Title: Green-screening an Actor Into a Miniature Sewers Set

So, my plan is to build a small miniature set and then film an actor on a green screen, basically myself, and composite that into it with the same lighting so that it actually looks good. And that's going to be the test if that can look good and if it could be passable for a feature film or something like that. My idea is to have one light overhead hanging from up there on the balcony pointing down and then match that lighting in this small miniature set.
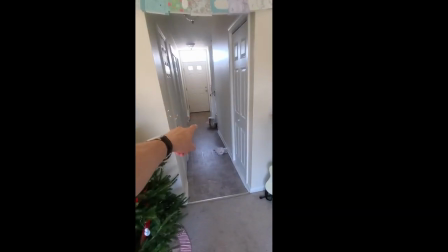0:32 This is where I'm going to film the shot, which means that the guy is gonna have to walk through here and then he's gonna be in shadow while he's in some
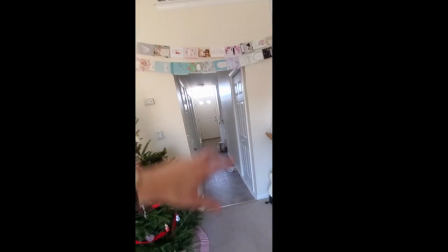0:39 kind of tunnel and then come out into a larger space and that's when the light from overhead is going to come out
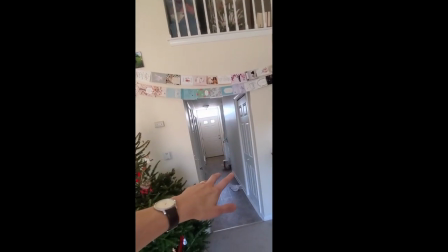0:45 down and hit him.
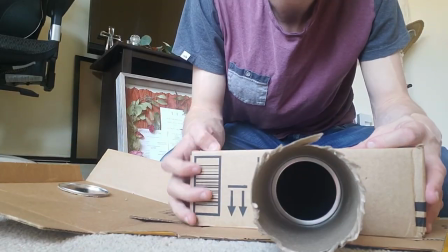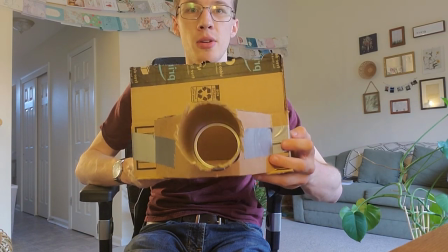0:53 The problem with this as a set is that you actually don't get that much of a perspective and that much of an interesting shot, so I'm going to have to make this bigger.
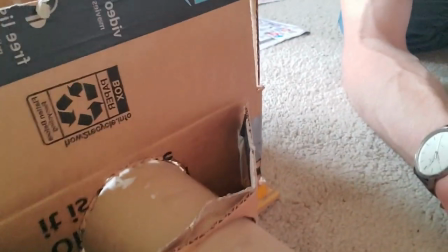1:02 I think I want to actually cut a hole in the top as though it's like one of those ladders that goes up to a sewer entrance. I picked up this concrete cement pigment stuff and I'm hoping that it will give this stuff some kind of texture so it looks actually real.
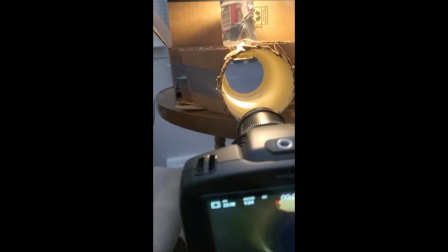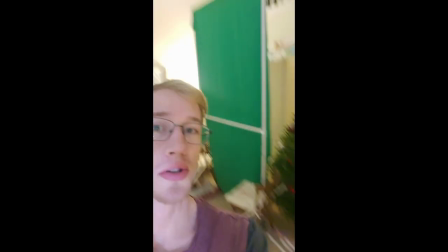1:26 And here we have our super janky green screen setup and the reason that it's really
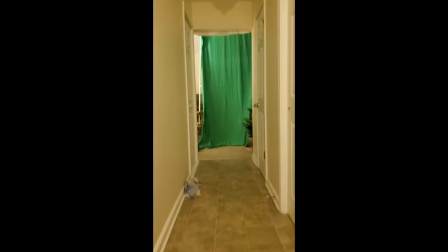1:32 janky is because it has to be super tall because this is a super low shot.
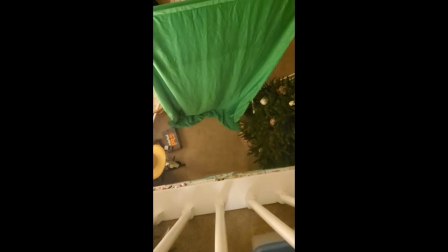1:40 The next part is going to be getting the overhead light.
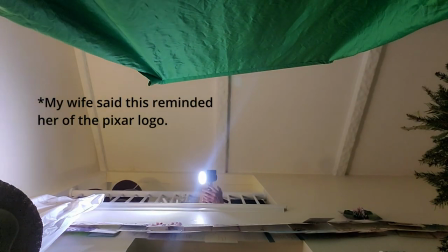Now as we turn off a few lights that's basically our shot.
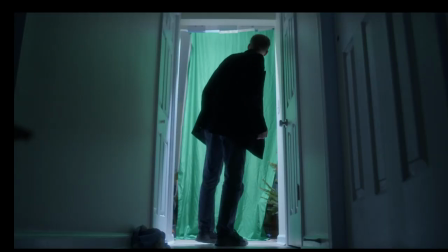1:54 Once I got to the editing the stage I realized that the light bounced off the green screen and back towards me which gave me a green rim which made it really hard to keep. I did my best and came out with a okay image,
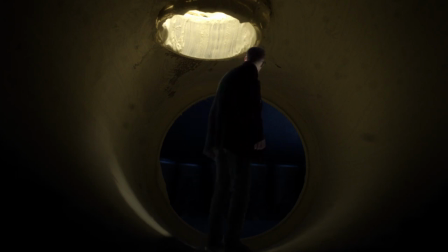2:08 but the black and white version probably looks a little more convincing. The best part of this is when I step into the light, that's when it feels most like I'm interacting with the environment. I'm actually in the shot, but as my friend Abram pointed out, you can see paint streaks on what's supposed to be a dream pipe above. So all the detail for the modeling needs to get better for this to be more convincing. I think another thing would probably help is a little bit of camera movement. Overall, I think there's potential here. It's a good experiment and something I want to look into more, especially with trying to figure out a way to make some kind of sci-fi film on a budget. So if you're interested in this kind of thing, definitely subscribe because I'm going to be doing more of it. Merry Christmas!